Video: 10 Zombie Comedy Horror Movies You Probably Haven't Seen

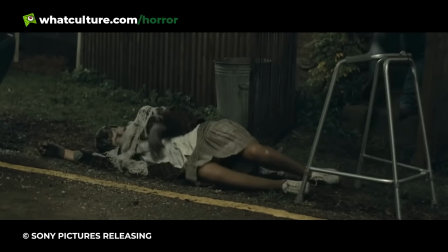497s
Although there are a slew of gender-related gags, they never become tiresome, thanks to the tight script and the comedic delivery of the main cast.
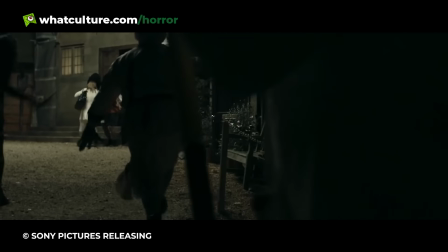504s
Also, there is an underlying mystery behind why only the women in the area have been infected by the virus, which is sure to keep the audience intrigued until the big reveal.
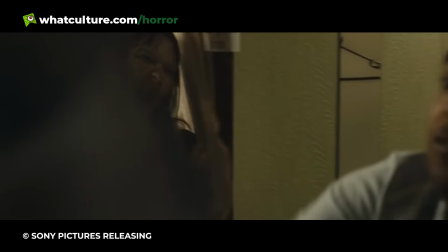513s
It might be easy to dismiss Doghouse due to its ludicrous premise, but it's much funnier and clever than it has any right to be.
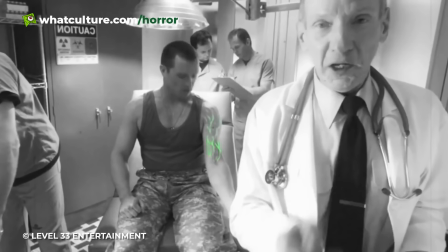521s
Number 3. Ah! Zombies! 2007's Ah Zombies is also known as Wasting Away.
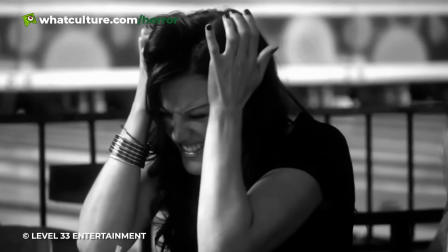529s
Turning the genre on its undead head, this horror comedy explores a zombie invasion from the point of view of the zombies.
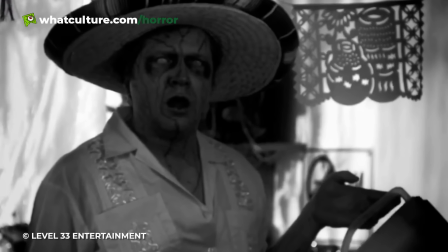536s
As clever as this idea is, it's not the only thing this indie flick has up its sleeve.
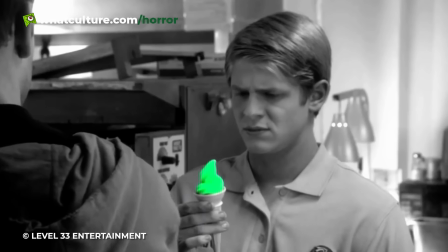541s
Despite transforming into brain-craving ghouls, the four main characters still see themselves as human.
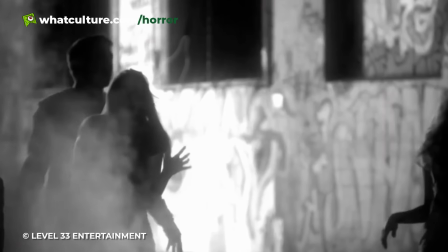546s
To make it crystal clear what's real and what isn't, the scenes in reality are in black and white, and the colored scenes are what the zombies perceive.
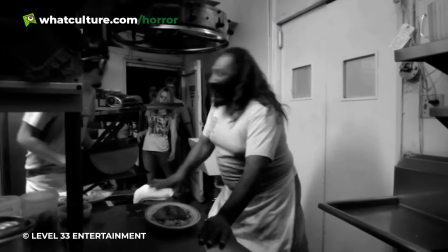555s
Not only does Ah Zombies have an awesome premise, it explores every facet of it.
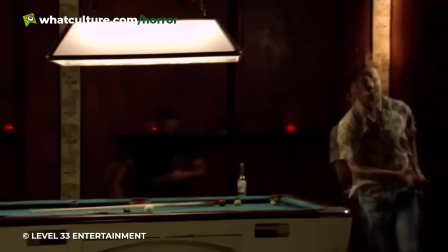559s
Since the shambling corpses are slow, they perceive everything at top speed.
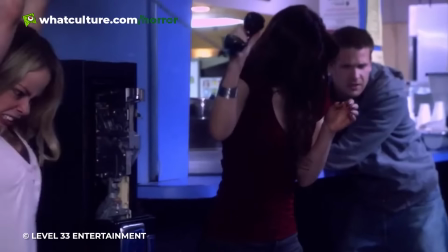563s
When they can't understand why a phone operator is speaking so quickly, they assume the line has a faulty connection.
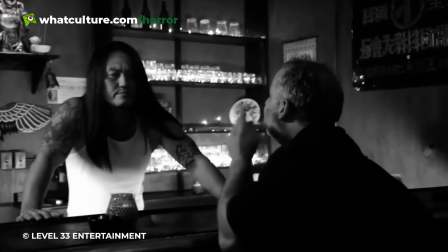569s
Also, drunks and zombies can communicate perfectly, since they both experience cognitive disorientation.
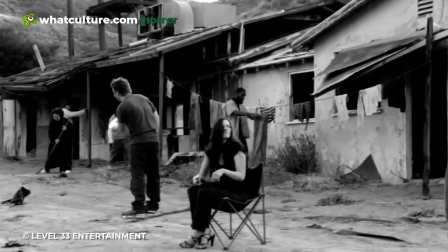575s
And when the dead begin to understand what's happened to them, it's cool to see the real world and fake world merging together.
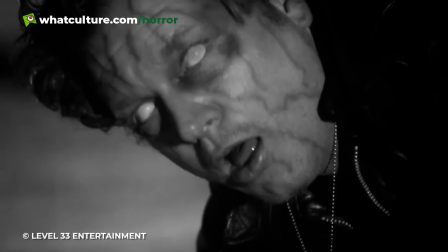582s
There are some pacing issues, but it's still refreshing to see our zombies have such a fresh take on the genre.
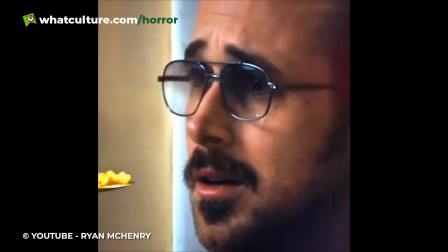588s
Number 2. Anna and the Apocalypse. Before going viral with his video series, Ryan Gosling Won't Eat His Cereal,
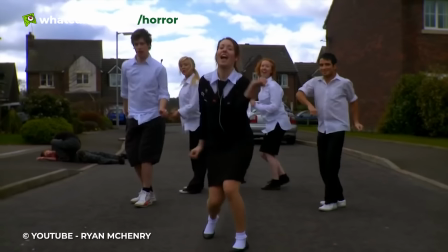596s
Ryan McHenry directed a zombie musical short called Zombie Musical.
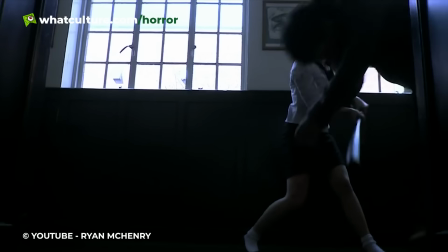601s
Just as McHenry was preparing to turn his work into a feature called Anna and the Apocalypse,
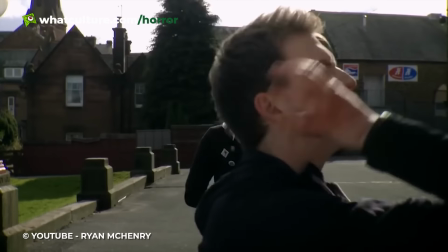606s
the Scottish director was struck down by bone cancer, dying at 27.
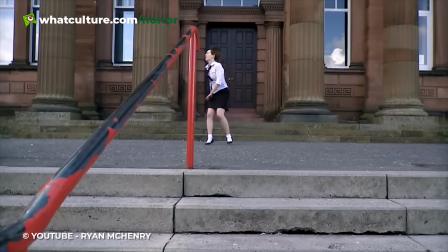611s
Refusing to let his dream go, McHenry's work colleagues soldiered on and completed the project.
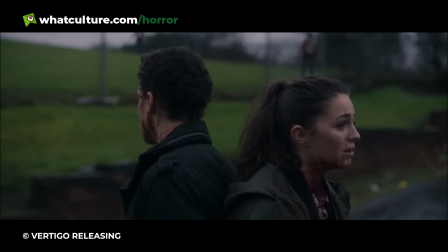616s
From the get-go, it's obvious the filmmakers involved put their heart and soul into Anna and the Apocalypse, throwing in elaborate dance numbers,
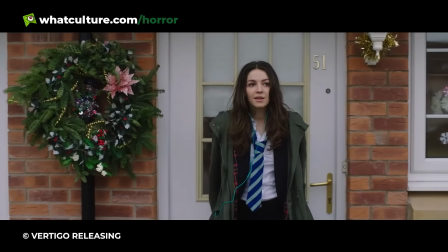623s
phenomenal singing, catchy lyrics, heavily choreographed action, and gruesome zombie kills.
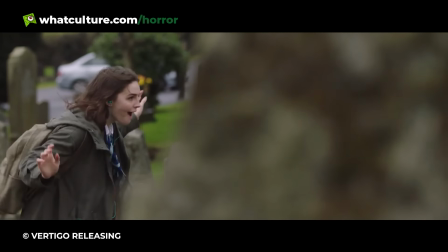629s
After watching their titular character dancing her heart out on the streets in the opening while her neighbors are turned into zombie food,
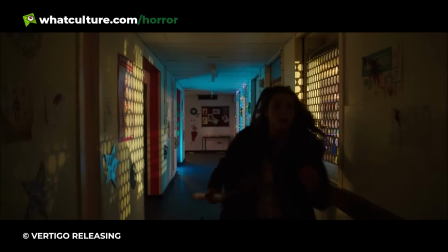635s
you know the next 90 minutes are going to be a blast.
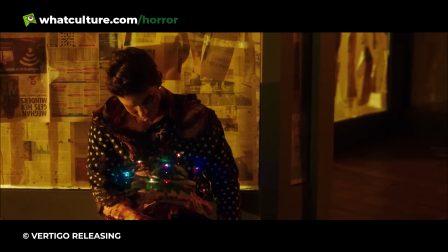638s
Even though horror comedies tend to laugh away the most gruesome deaths, Anna in the Apocalypse takes the subject matter very seriously.
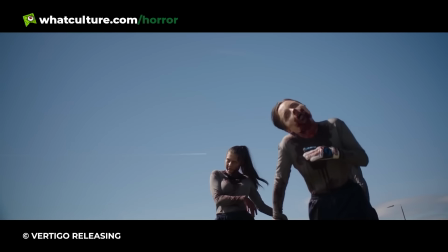645s
The demise of every central character has weight to it, making viewers care far more about the main ensemble than they probably expected to.
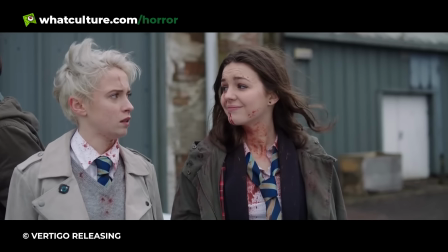653s
Although it's difficult to juggle so many wacky ideas in such a bonkers musical, Anna in the Apocalypse pulls it off flawlessly.
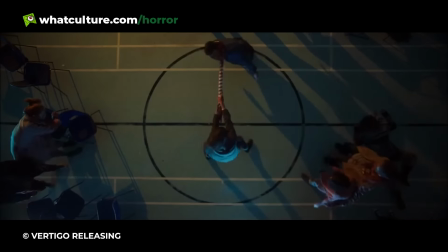660s
Great job, guys. You did Ryan McHenry proud. Number 1.
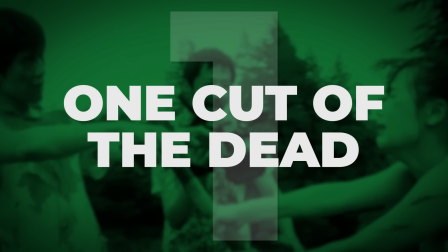665s
One Cut of the Dead.
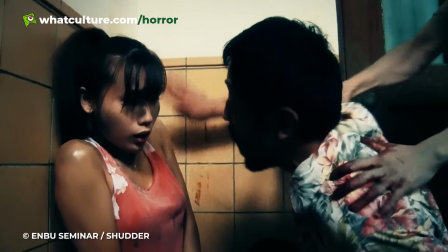667s
In Shinichiro Ueda's One Cut of the Dead, a washed-up director is frustrated by the fact his zombie B-movie isn't coming together.
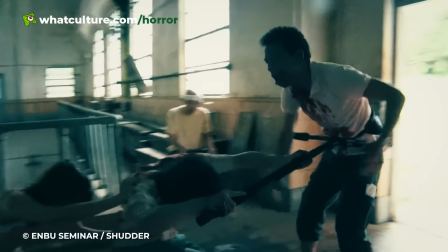674s
When the cast and crew are attacked by real zombies, the director decides to continue recording, turning his horror flick into a real-time documentary.
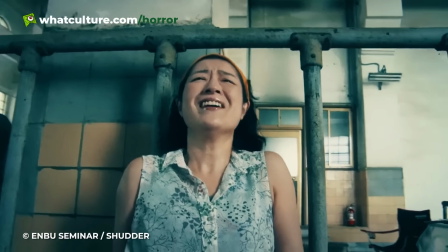683s
This may sound like an exaggeration, but One Cut of the Dead is a film unlike any other, except for the underwhelming French remake.
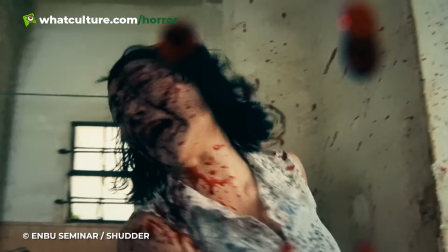690s
Despite being limited by a measly $20,000 budget, Ueda managed to craft one of the smartest horror movies ever.
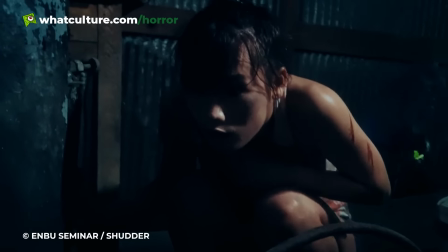697s
Opening with an unbroken 37-minute long shot, One Cut of the Dead is sure to grab anyone's attention right from the beginning.
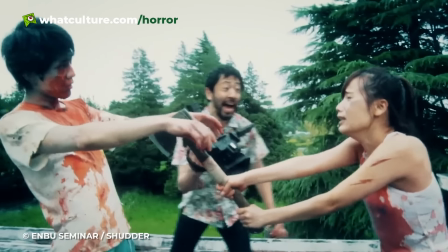705s
Just as it looks like everything is wrapping up nicely, the story goes in a direction nobody is prepared for, flooring viewers yet again.
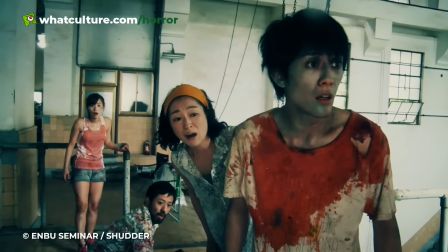713s
Without spoiling anything, the second half recontextualizes the first half of the film,
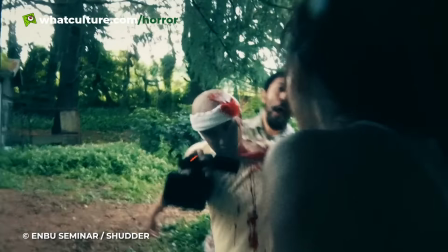717s
forcing viewers to see the overarching narrative in a completely different way.
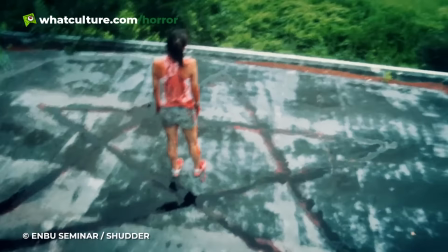722s
Going into One Cut of the Dead blind is the best choice, since it's more satisfying when viewers haven't the slightest clue how everything is going to play out.